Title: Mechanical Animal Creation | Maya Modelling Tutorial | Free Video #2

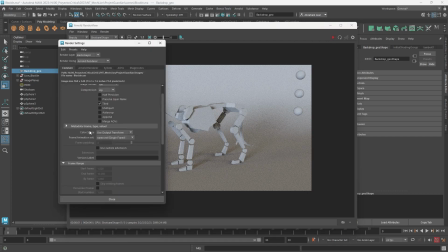497s
And I wanna change the size of my render from 960 by 540 to full HD.
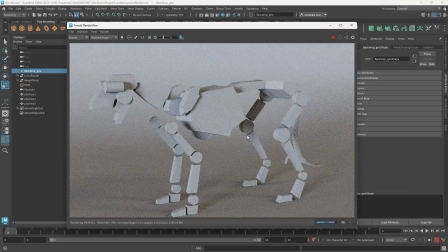504s
Which is HD 1080. Now, when we render, it's gonna take a little bit longer, but it should be less noisy because we have more pixels.
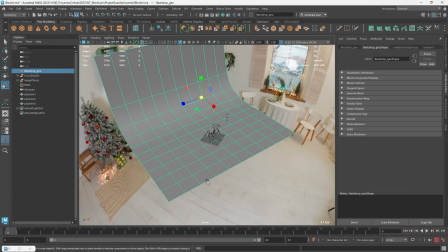511s
There we go. Now, I think the spheres are a little bit small, so let's go back to our shot cam, panels, look through selected.
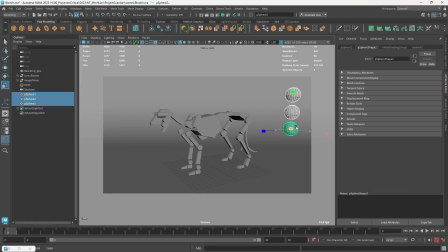519s
We're gonna grab this guys right here, make them a little bit bigger. There we go. That's a little bit better.
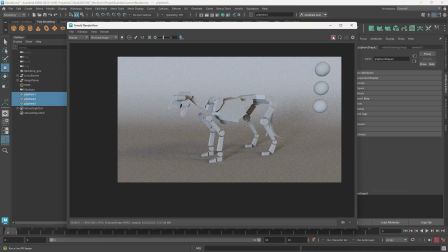525s
Let's do another render. That looks way better. Cool. So now that we have a nice composition, I think I'm gonna go a little bit lower with the composition. So we're kind of looking at the character from a lower section. There we go.
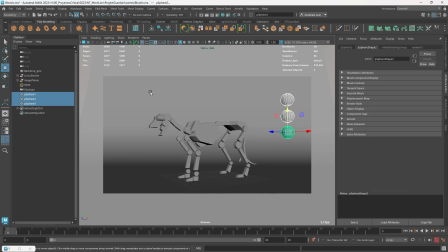540s
Let's bring the camera up. Because again, I'm imagining that here's where the main is gonna be. There we go. That's a lot better. Cool. So now we can assign, debating about this thing a little bit.
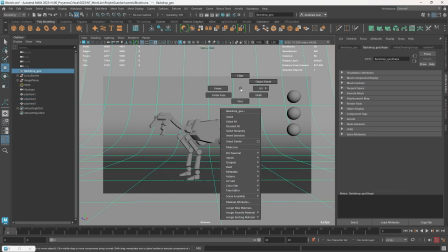556s
We can assign the materials that we're gonna be using. So the background, I'm gonna assign a new material, Arnold.
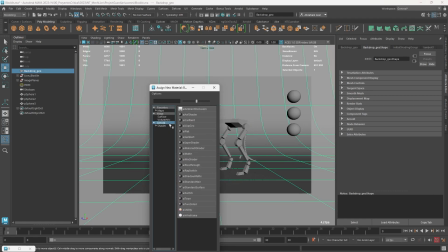563s
I'm right-clicking, assign new material, Arnold, and I'm gonna assign an AI standard surface.
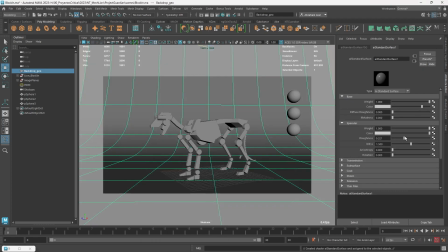569s
This AI standard surface is gonna be really rough, and we're gonna make it darker.
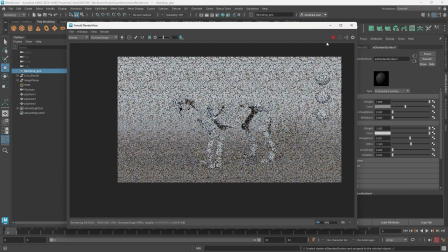575s
Why darker? Because when we do the render, I want the lion to be the important character. So it seems like we can go even darker. There we go, that's a lot better.
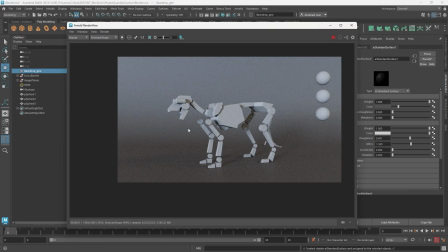584s
So really dark background, really rough, so that we don't get any reflections or anything, and that way we can pay more attention to the character.
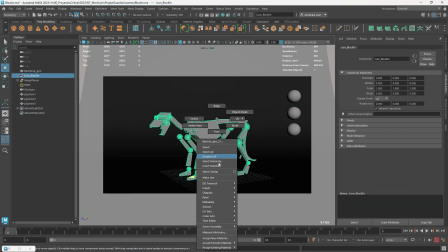592s
The character itself, the lion blocking, right click, assign new material, Arnold, AI standard surface.
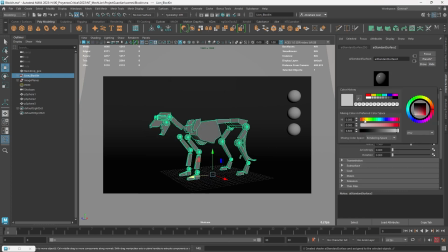599s
And this one is going to be a sort of beige color. I like using this sort of beige color. It reminds me of like clay. And this that we're building is pretty much like a clay render.
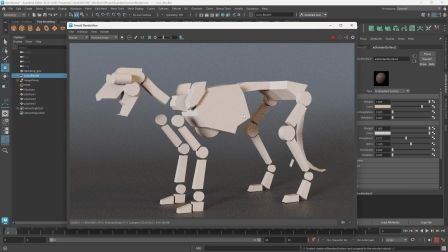608s
So I'm going to do a render right there. And there we go. As you can see, it's also a little bit lighter, which is great because we can see the character even better.
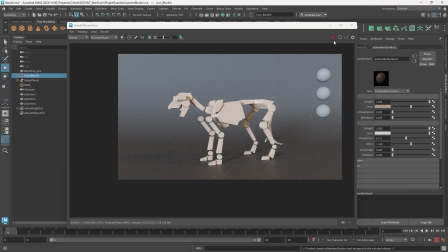616s
I think it's a little bit too light though. So I'm going to bring this down a little bit more. There we go.
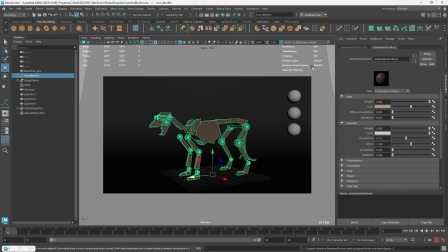621s
That's perfect. Finally, the spheres. We're going to add some materials.
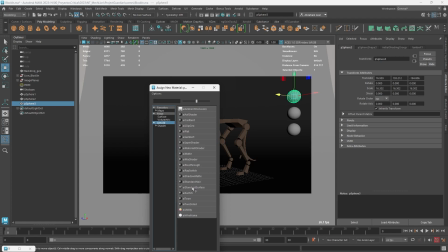625s
Right click, assign new material, Arnold, AI standard surface. The first one's going to be pure white.
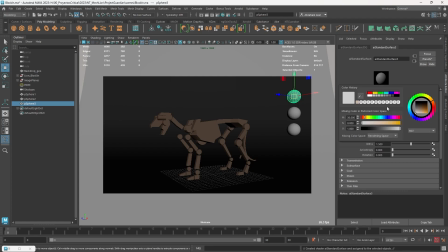631s
Pure white with a high roughness, okay? And as you can see, even though I do a pure white here, we're not really seeing a pure white.
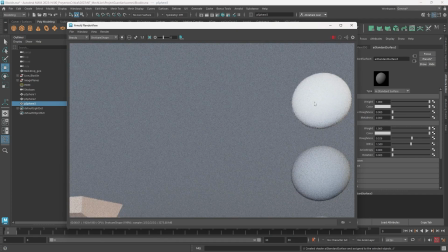638s
Let's do a render and see. Yeah, that looks good. And this sphere is important because it's going to tell us how the whites are going to react on our scene.
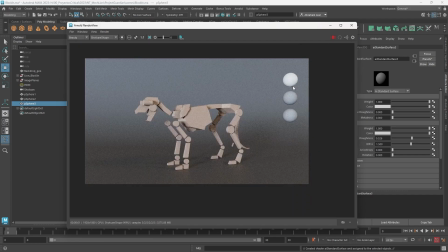645s
So as long as we don't overexpose the sphere, which is pure white, then usually our scene is going to be good.
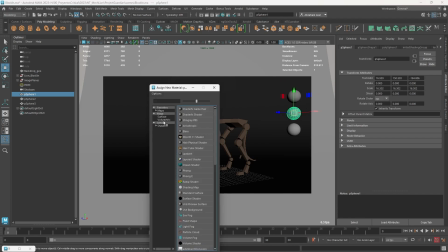652s
The second one is going to be a middle gray. So Arnold, AI standard surface.
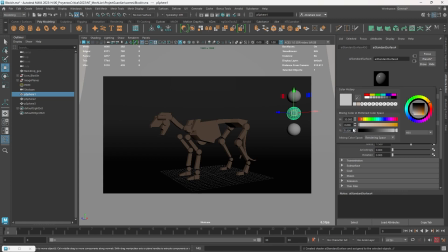657s
And here's a very common confusion. People will normally select this and say 0.5. And they think that that's middle gray, but that's not actually middle gray. As you can see, it's quite lighter than middle gray. And that's because it's using this rendering space. I'm going to change this to display space. I'm going to make sure that on display space, it says 0.5.
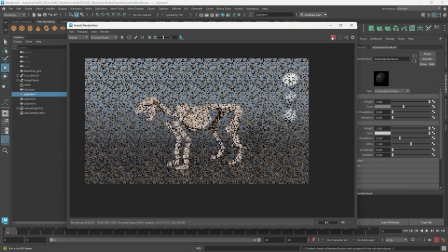675s
That's middle gray. Okay. Then if I render, that's going to give us a middle gray result.
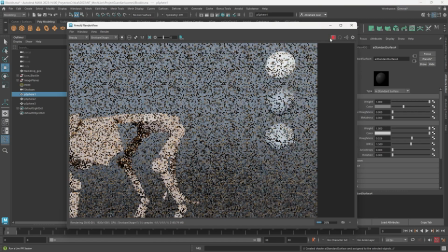681s
We can, of course, I do think I'm going to increase the roughness as well, so we can appreciate the middle gray better.
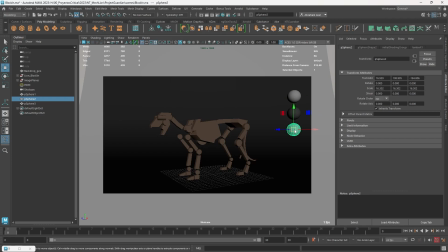687s
And finally, this one's going to be a chrome ball. Assign a new material, Arnold, AI standard surface, and this is going to be full metal, full white, and low roughness, really low roughness. What that's going to do, it's going to create a chrome ball.
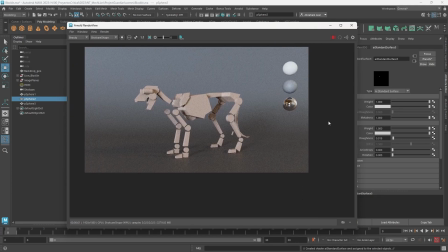703s
And again, that's going to be useful to see how our reflections are happening in our scene.
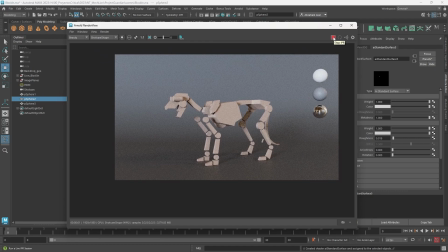708s
So this is not looking bad. It's looking quite nice.
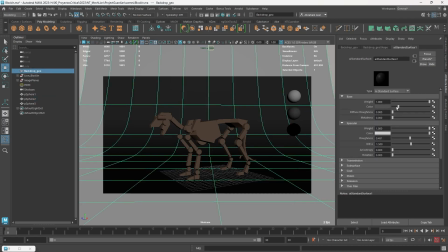713s
What we're going to do now is I'm going to bring this thing down a little bit more, probably like half a point right there.
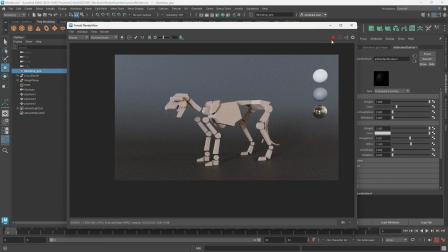719s
So it's a little bit darker and we can see way more contrast. I like that. Some people like to keep it really light.
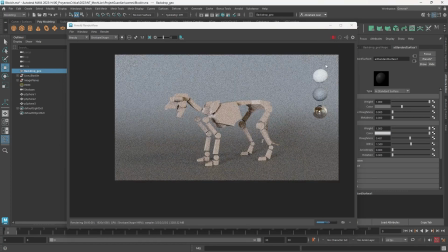725s
It gives more of a Photo Studio vibe. I think we can go probably around there. I think that looks good. And now we need to play with lights a little bit. I'm just going to add a very, very, very simple 3-point light setup.
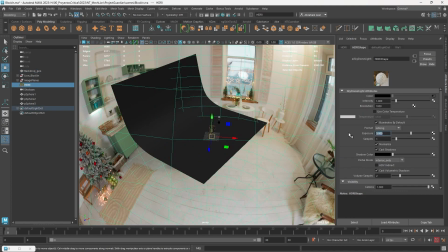737s
So the way I like to do my setup is I like to grab my HDRI and I'm going to reduce the exposure to something like a -2.